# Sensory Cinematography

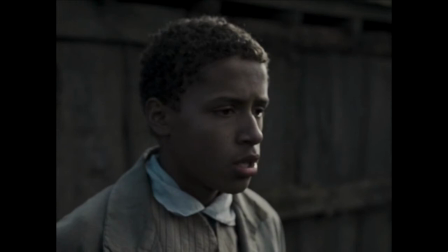[18:40]
The corresponding shot we'll see of Cathy in just a second is what we call an over-the-shoulder shot, and it's quite commonly used for conversations. But having Heathcliff alone in his shot seems to suggest that he's feeling alone at this moment.
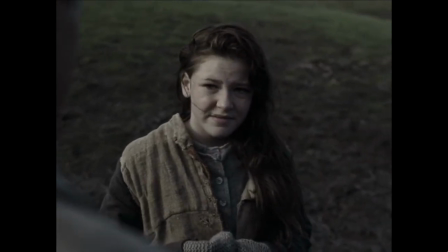[18:54]
Here we see the over-the-shoulder shot that I mentioned, and in this shot we can see that the two of them are clearly connected. Or perhaps I should say that Cathy is clearly trying to connect with Heathcliff.
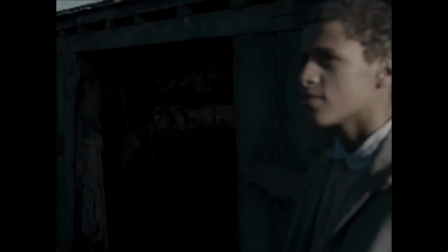[19:06]
And here she beckons him, inviting him to follow her. Heathcliff hesitates, looking back out towards the moors, perhaps as to see if Hindley's still out there.
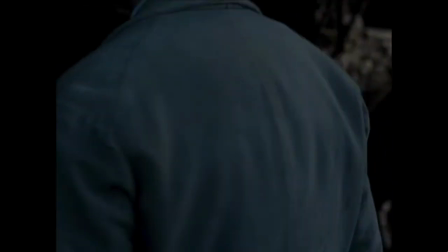[19:15]
Perhaps it's because he's thinking about whether he should follow her or not. But he does, and in the darkened interior of the barn, he sees that she's putting a bridle on her horse.
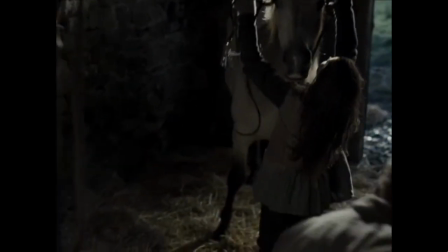[19:24]
The shot is so beautifully lit.
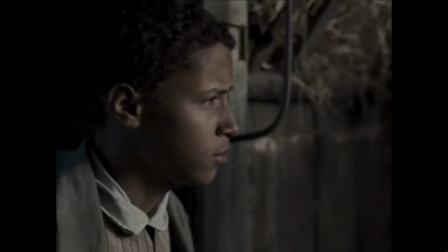[19:26]
The way the light comes through and gives this sort of golden halo to Cathy's hair and to the horse's hair as well.
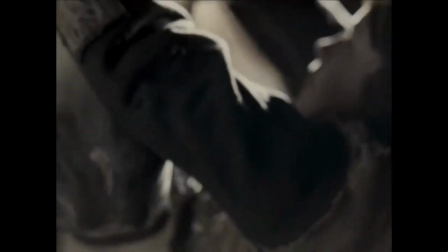[19:34]
And here we have the first of several what I'm calling sensory detail shots, where we have close-ups on particular aspects of an activity.
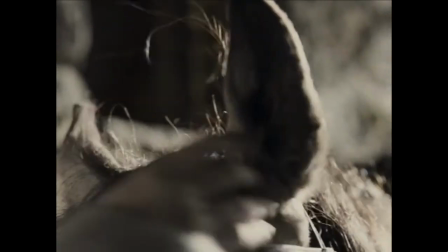[19:42]
Many of these close-ups also involve hands,
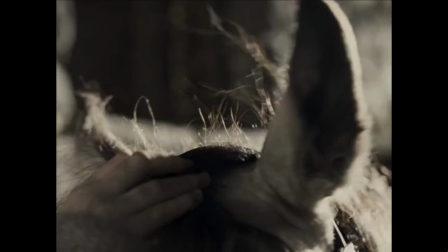[19:46]
and so this kind of attention to detail with the hand of one of the characters involved in the activity, it promotes a sense of touch. There's actually a word for this. It's haptic, H-A-P-T-I-C. I think it's originally a Greek word, but to make a long definition short,
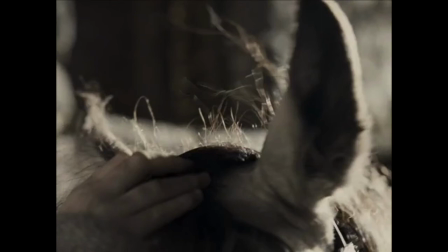[20:06]
haptic is when you try to replicate the experience of touch in a medium. Here, seeing Cathy's hand touching the horse's forelock makes me imagine touching a horse's forelock. And if I'm remembering correctly, if we see someone doing something,
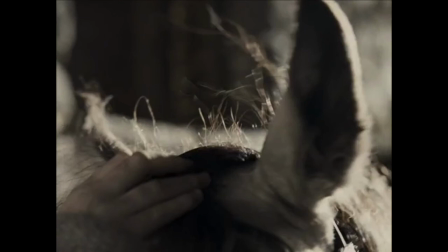[20:25]
it fires that part of our brain that's also involved in the activity that they're doing. So there is a connection between seeing someone touching something and us in our brains actually
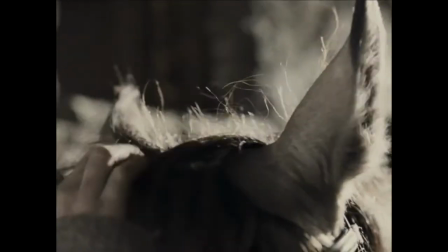[20:41]
imagining doing that same activity. We soon return to see Heathcliff watching Cathy at her work,
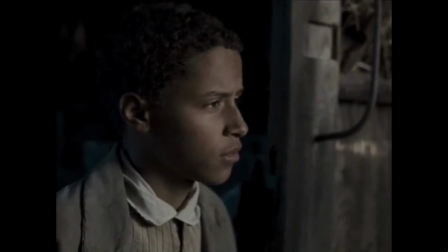[20:48]
and it seems like the quiet of the stable and the calmness of the horse soothes Heathcliff.
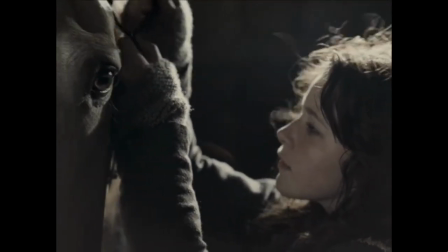[20:54]
Two beautiful medium lens shots here, and then we see the two of them horseback riding off into the moors.
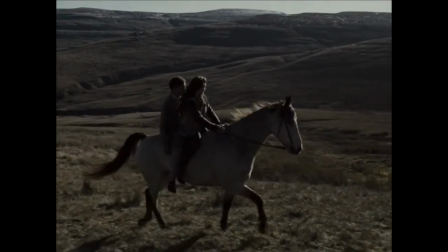[21:02]
Another deep space, deep focus shot, but this one includes Cathy and Heathcliff, putting them within this context,
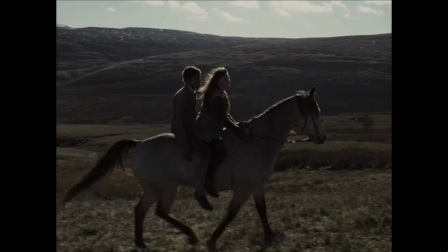[21:09]
and the calmness and the soothing quality of the shot makes them seem very much at home here.
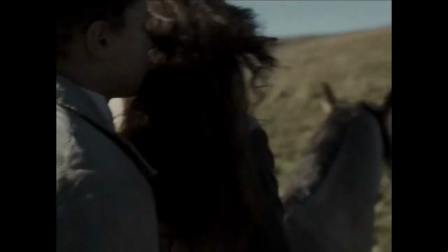[21:14]
Then we move to a series of closer shots. They're not close-ups per se, but they're much closer to Kathy and Heathcliff than we just were.
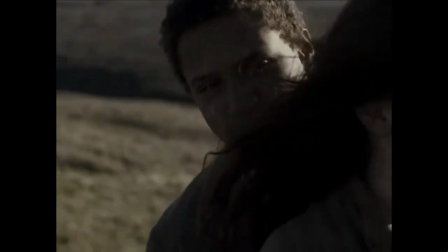[21:23]
These closer-in shots emphasize Kathy and Heathcliff's closeness.
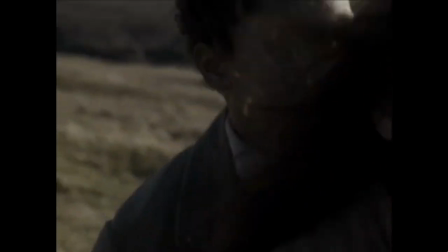[21:28]
There's a kind of physical intimacy that's established here.
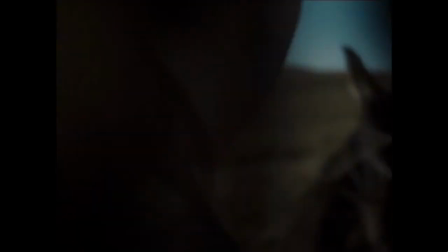[21:32]
In this POV shot, which is a POV shot, I can just imagine what Kathy's hair would feel like, would smell like as it blows into my face.
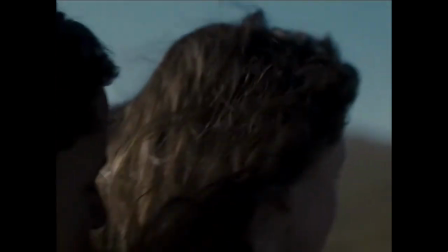[21:40]
And here we see Heathcliff move just ever so slightly closer to her.
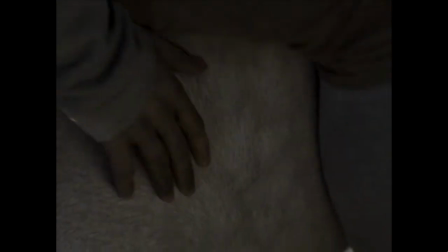[21:45]
Then his hand touching the warm, undulating side of the horse, which I can just imagine what that feels like.
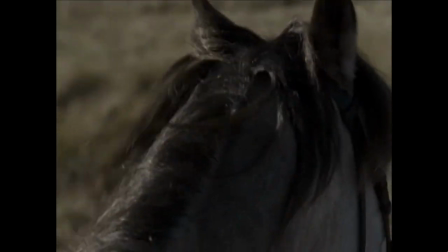[21:52]
And here's another beautiful close-up, not so much haptic, but it's just beautiful.
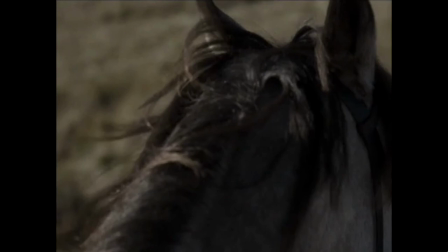[21:57]
It's a beautiful detail.
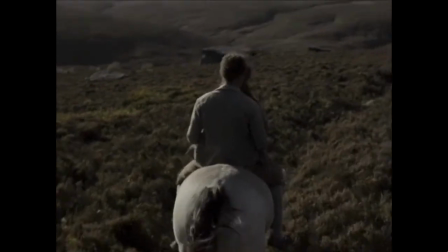[21:58]
I also love the way Andrea Arnold shifts back and forth seamlessly between these deep space, deep focus shots and the closer in detail shots.
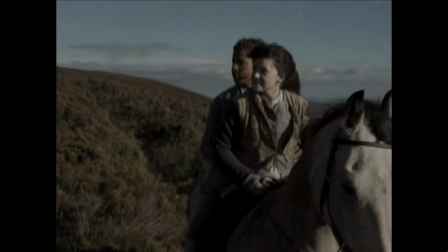[22:07]
This seems strategic to me too. Remember how I was talking about the close-up shots on horseback and how they promote a sense of physical intimacy? It seems like when you go from the close-up shots of this closeness and you move out to the wider deep focus,
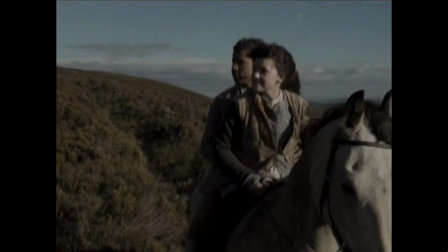[22:23]
deep space shots, that seems to indicate or to suggest that the same kind of physical intimacy,
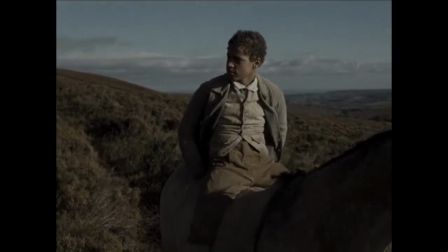[22:30]
this connectedness, this feeling at home is not just between these two characters,
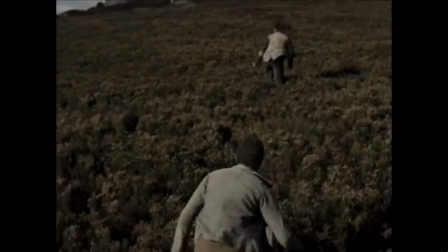[22:36]
but also exists between the two characters and this particular more context.